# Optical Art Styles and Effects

Today we'll discuss visual practices that deliberately aim to disrupt classical optics.
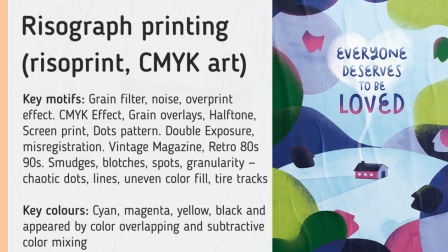(0:17)
Riso art is a visual style that imitates the stencil printing technique of the riso machine.
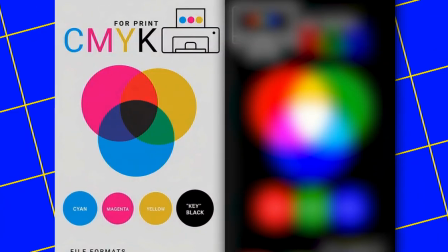(0:22)
Riso printing almost always relies on a limited CMYK palette. This color restraint gives the image a muted, often vintage character.
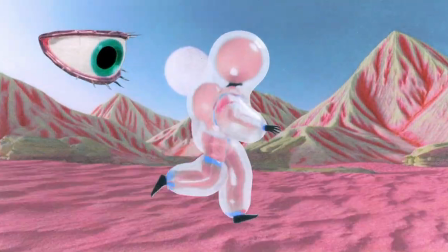(0:30)
In addition to the minimal color set, a key element is grain, which is added as a filter.
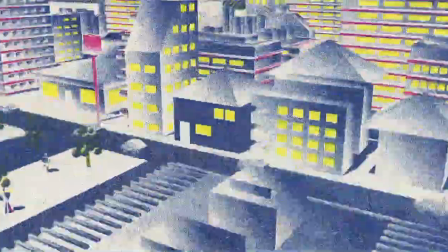(0:35)
In digital riso style, grain is artificially enhanced, especially in shadows and gradients.
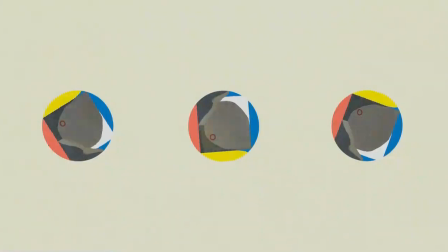(0:41)
This helps emphasize the volume of objects, eliminate excessive digital sterility, and create a lively texture effect close to real paper.
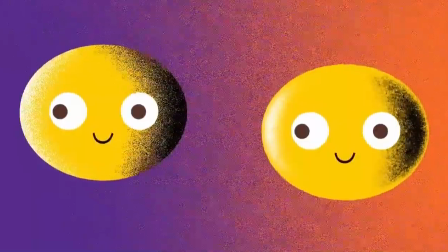(0:49)
In animation, the grain can be dynamic. It subtly fluctuates, creating the illusion of a breathing surface.
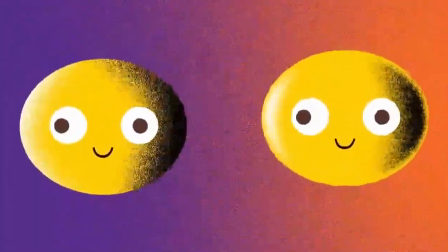(0:56)
Japanese motion designer
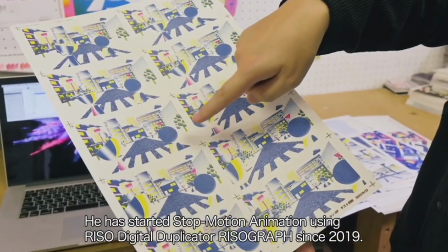(1:00)
Hiromu Oka is one of the ambassadors of riso aesthetics in contemporary animation.
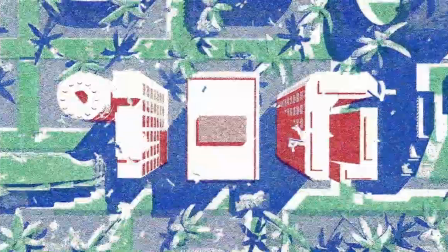(1:05)
Hiromu uses stop-motion techniques that we discussed in previous lectures.
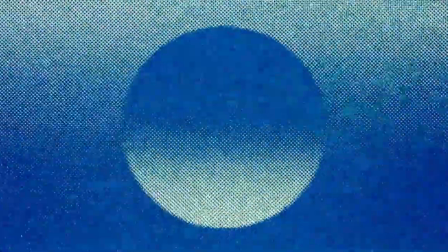(1:11)
His festival work consisted of 210 frames for just 17 seconds of video, which ultimately implies high production costs.
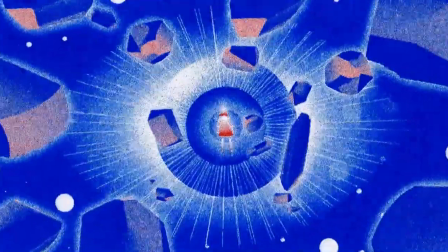(1:19)
Some kind of starting point for Oka was the retro home printing machine Goko, originally intended for making New Year's greeting cards, Nengajo.
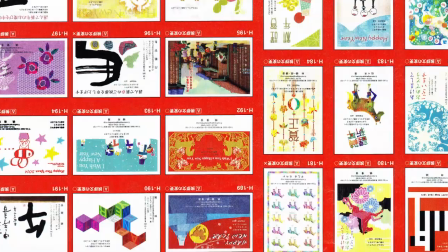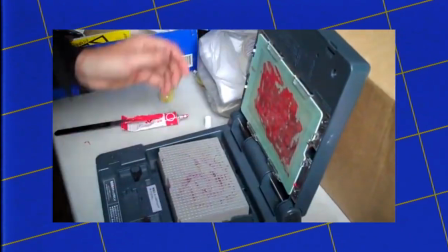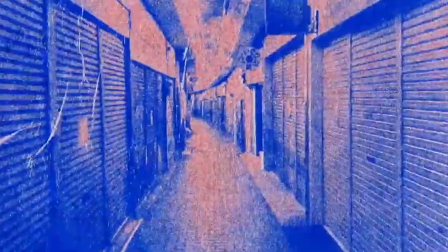(1:38)
The style is particularly popular in Asian countries, Japan, Taiwan, where there's even a museum of risography, and South Korea.
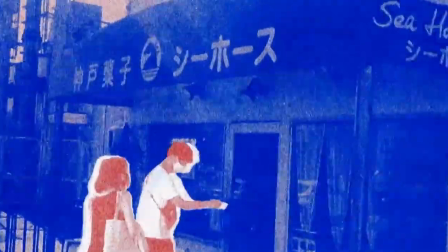(1:46)
Its aesthetic evokes nostalgia for old magazines, postcards, and DIY culture.
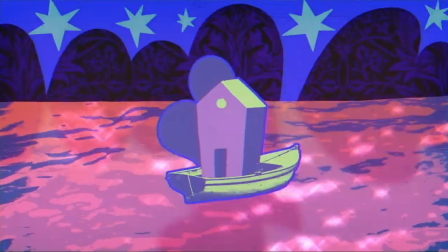(1:51)
In a European context, such references might be less familiar, but for Asian perception, this is an important part of cultural memory.
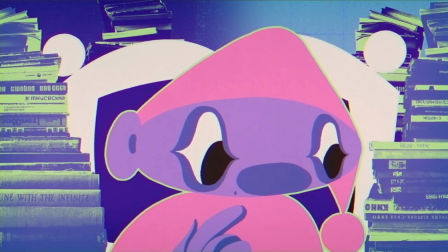(1:59)
Even with just 4 base colors, risograph printing allows to get dozens of shades.
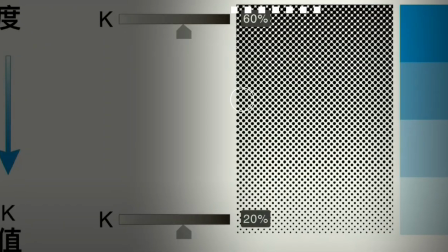(2:04)
This is achieved by varying the dot density. Light areas are formed with fewer or smaller holes.
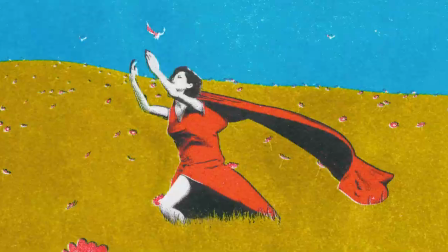(2:14)
Digital riso style often intentionally reproduces defects and noise, typical for analog printing.
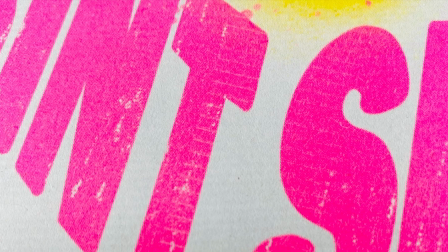(2:20)
Simulation of mechanical equipment bugs, tire tracks,
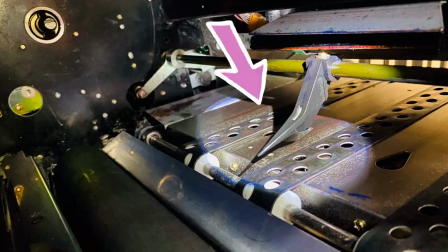(2:27)
smudged ink, ghost images, needle strikes. There are complex color overlays or subtractive color mixing.
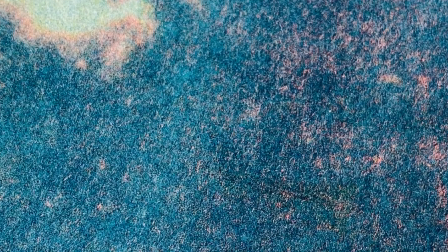(2:36)
Intentional paper misregistration creates a doubling effect due to multiple passes through the printer, resulting in uneven ink coverage.
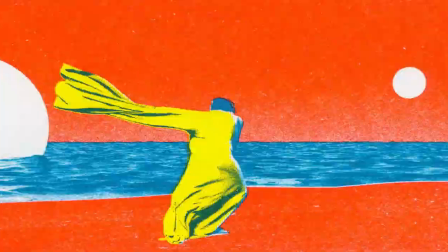(2:44)
Manual defects are also found: paper jam, distortions, smudges, and fingerprints from hands-on interaction with printed art.
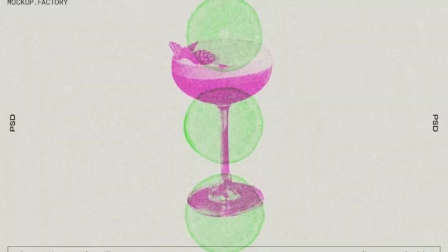(2:51)
Riso style is often associated with a naive aesthetic, comics, anime, and postcards.
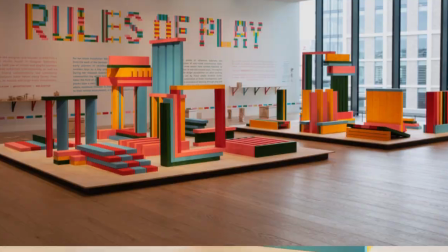(2:57)
In the era of total digitalization, there is growing interest in tangible and analog experiences,
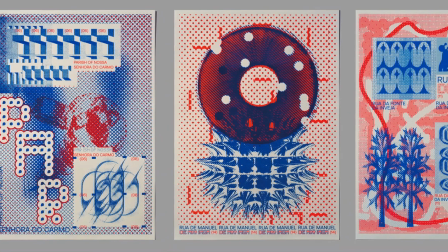(3:02)
because real riso ink embossing offers a tactile experience that enhances the perception of the finished product.
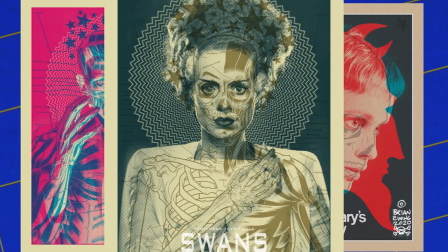(3:09)
The poster graphics of Brian Ewing clearly show the influence of risograph aesthetics in color schemes, graininess, and flat fills with slight misalignment.
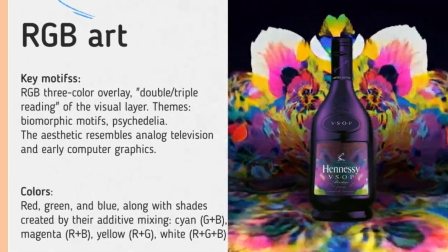(3:22)
RGB art. RGB art is based on dispersed 3-color layering achieved by overlapping red, green, and blue light waves.
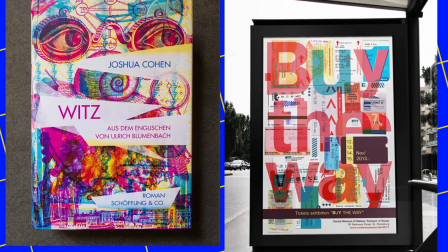(3:29)
The style demonstrates additive color mixing.
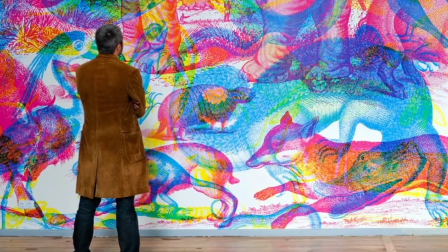(3:36)
The Italian artist duo Karnofsky, known for their experimental approach to color and light,
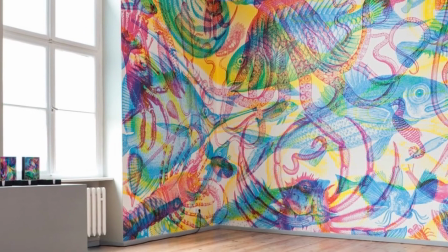(3:41)
released a series of illustrated books in which images are composed of 3 overlaid color layers.
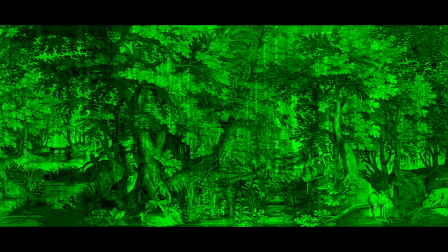(3:46)
The viewer sees different images depending on the color through illuminated colored filters.
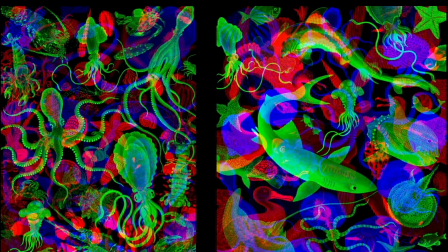(3:52)
A blue filter reveals a hidden world of fantastic creatures and sea monsters as seen in their Animal series.
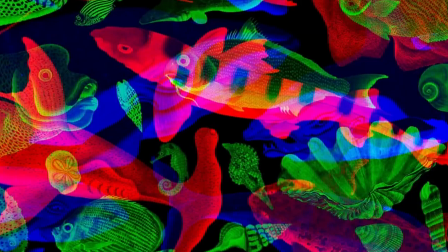(3:58)
A red filter displays the obvious visible world.
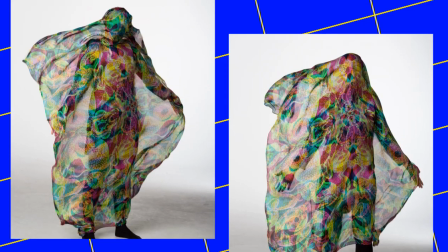(4:03)
Karnofsky used RGB art in a variety of projects: interior design, book covers, advertising.
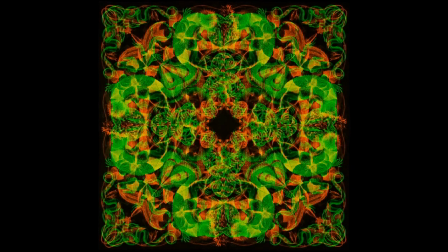(4:10)
Their style uses scientific aesthetics, anatomical sketches, botanical illustrations.
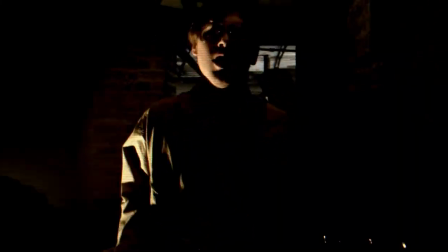(4:16)
RGB art represents a dynamic image with a temporal structure of perception.
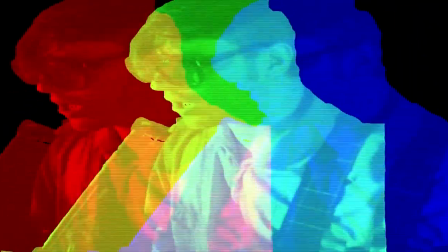(4:20)
You don't see everything at once but uncover layers gradually, some kind of visual archaeology.
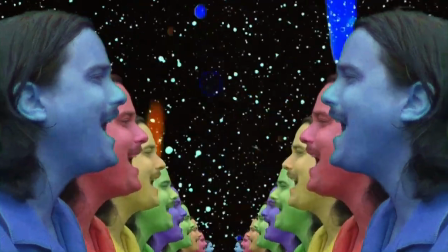(4:26)
This effect of hidden images and total division into 3 channels is also seen in an IKEA commercial, where a billboard's message changes depending on the lighting.
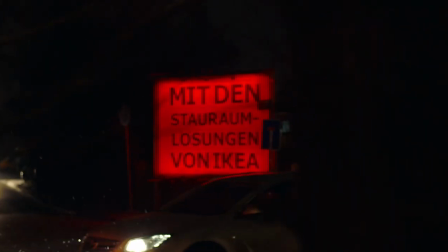(4:35)
Color here becomes a visual modality tool. The same image contains multiple realities, and only filtered light reveals them.
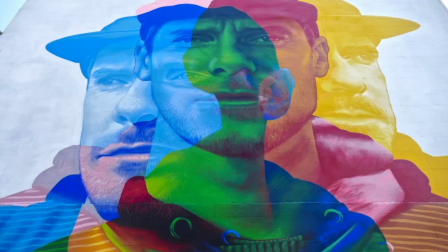(4:44)
Irish artist Aches works with both subtractive CMYK and additive RGB color theories,
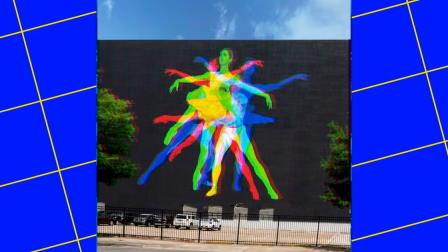(4:50)
exploring how colors interact when overlaid, darkening in the subtractive model and brightening in the additive one.
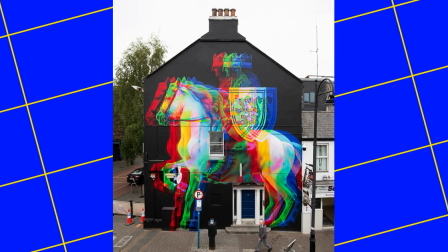(4:57)
This technique led him to create a unique and recognizable style.
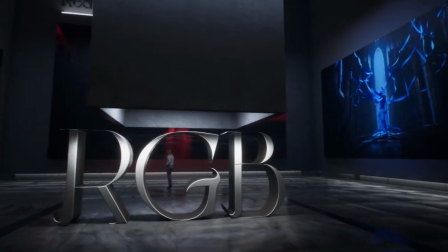(5:00)
The process of intentionally decomposing a coherent digital image into its basic light layers is not only visual,
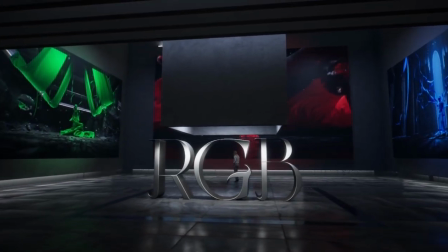(5:08)
but also carries philosophical meaning.
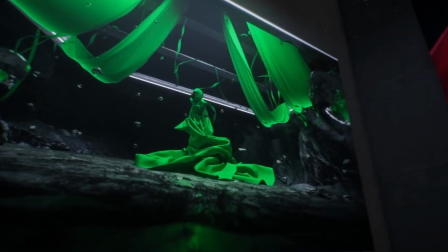(5:10)
It reflects a desire to examine the digital body from the inside, dissect its structure, and explore it almost anatomically.
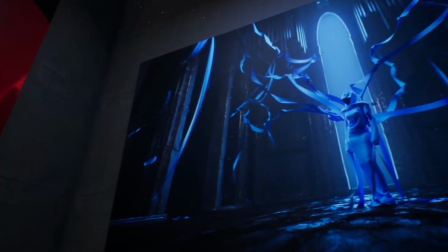(5:18)
In the post-digital culture, where images have become excessively perfect and detached from materiality,
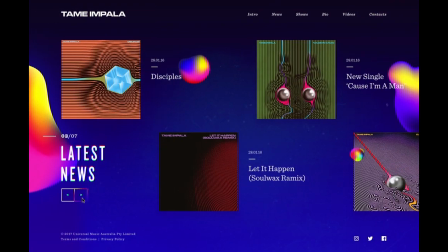(5:24)
RGB decomposition acts as a reverse movement, a desire to return the viewer to the components of perception, to feel the presence of the pixel,
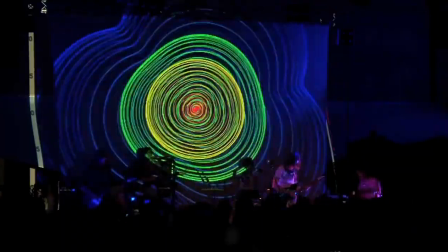(5:32)
light wave, distortion, to sense the technological traces that shape our perception of reality.
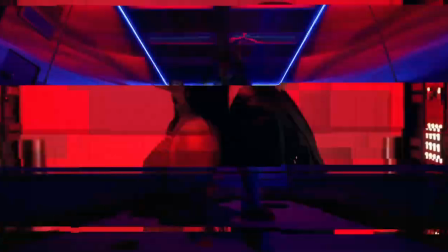(5:41)
RGB is often just a simply part of glitch aesthetics, as seen in the Katy Perry music video.
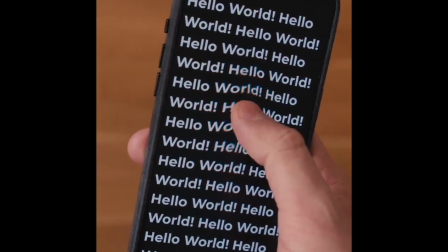(5:46)
In mobile interfaces, the effect of shifting color channels during a swipe was adapted for Flutter by developer Florian Vogtle.
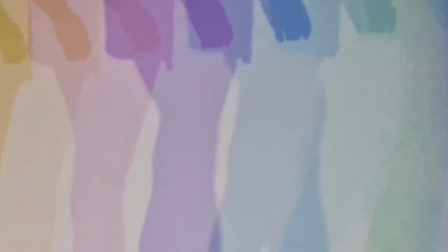(5:53)
In the installation Your Uncertain Shadow by Olafur Eliasson, viewers interact with unusual blue and green shadows projected on the wall.
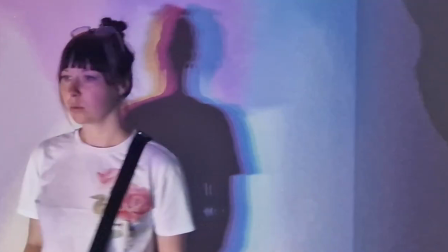(6:02)
Participants move, dance, or gesture, creating dynamic overlapping silhouettes.
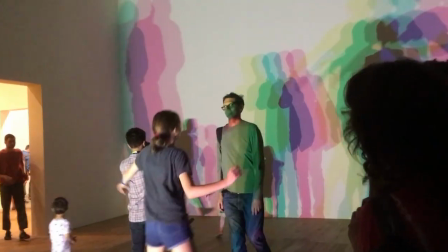(6:06)
The more people are involved, the more complex the visual effects become.
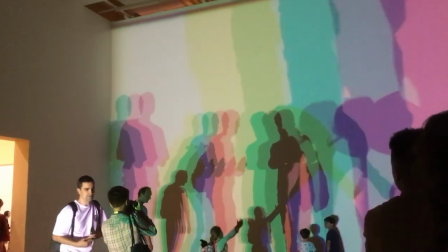(6:11)
Shadows mix, forming illusory images where the boundaries between child and adult, self and big other blur. The layering and shifting in both RGB art and risograph aesthetics also blur the boundary between digital and real. Each layer contributes its own interpretation, disrupting the sense of perceptual unity. They become metaphors for identity, mutable, multiple, emerging through interaction and view. These are not just light effects, but an experience of the fragmented self dissolving into a shared visual field, an idea resonant with both digital and psychoanalytic concepts of subjectivity.
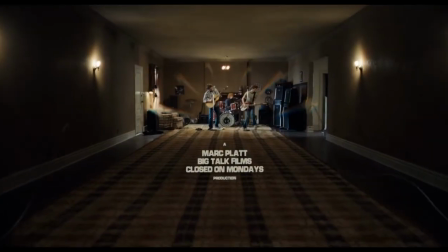(6:53)
The effect of chromatic aberration is a slight shifting of channels, characterized by a distinctive colorful fringe along sharp edges.
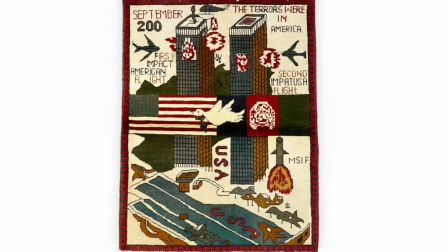(7:00)
Since the early 2000s, the world has undergone a series of systemic disruptions, from 9/11 and the financial crisis to the pandemic.
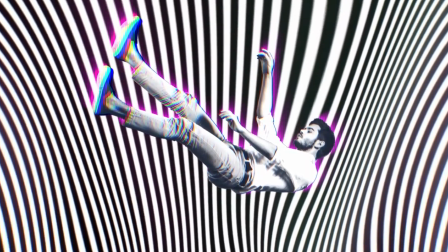(7:08)
Chromatic aberration, as an element of glitch aesthetics, reflects this growing sense of instability.
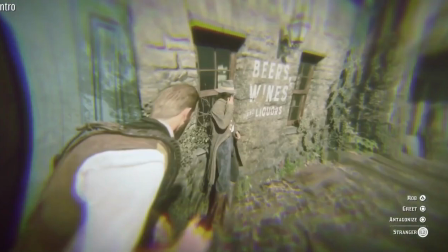(7:14)
The glitch occurs within the personality itself, loss of consciousness, personality fragmentation,
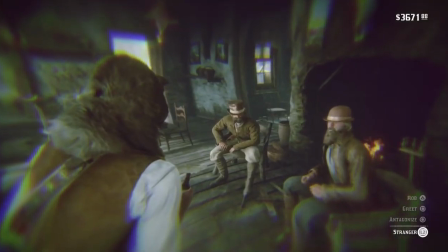(7:19)
intoxication, as seen in Red Dead Redemption, or hallucinations as in Tame Impala music videos.
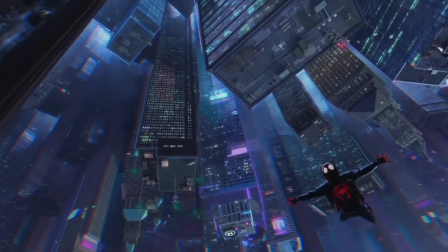(7:29)
In the film Spider-Man Into the Spider-Verse,
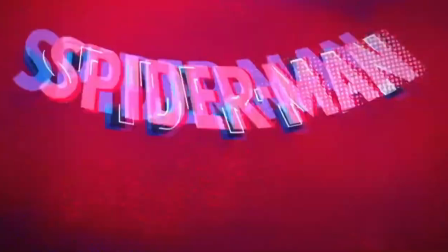(7:32)
stylized chromatic aberration marks the layering of worlds and shows objects out of focus, replacing depth of field.
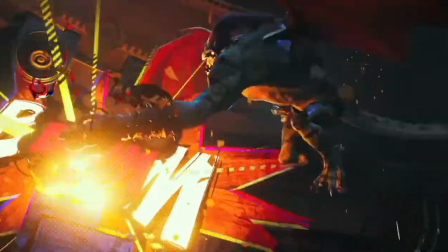(7:41)
The colors split as if comic book pages were poorly printed.
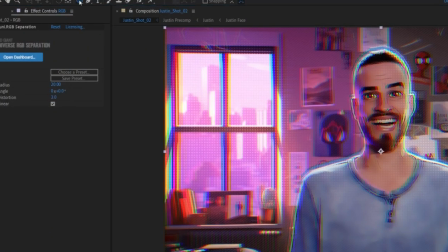(7:45)
This replacement of conventional blur is part of a new trend that moves animation away from mimicking reality toward more conceptual and stylized approaches.
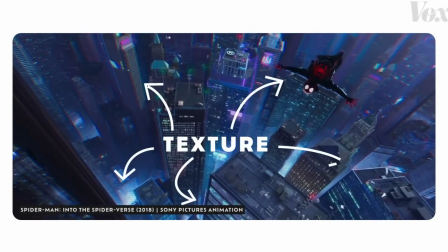(7:55)
Shifting RGB channels with added noise and distortion is also used to recreate archaic media.
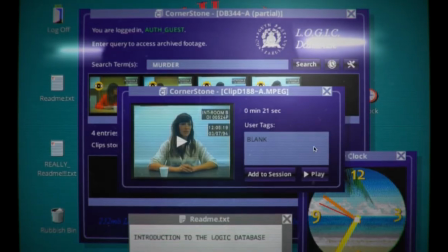(8:01)
VHS video as in a Bruno Mars music video, or old CRT monitors as in the game Her Story.
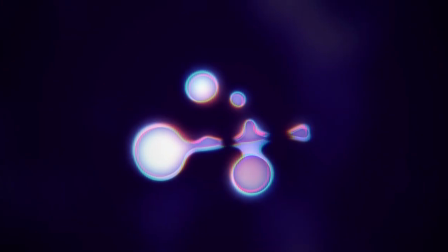(8:07)
This isn't mere nostalgia, it's a desire to bring a sense of the physical, vulnerable and imperfect medium back into the digital world.
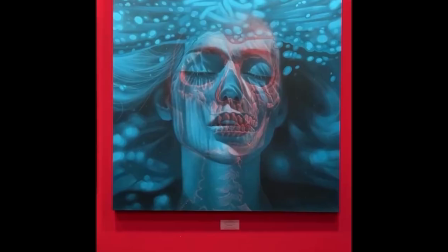(8:15)
Anaglyph effect is a specific technique for creating a stereoscopic 3D effect, illusion of depth on a flat image.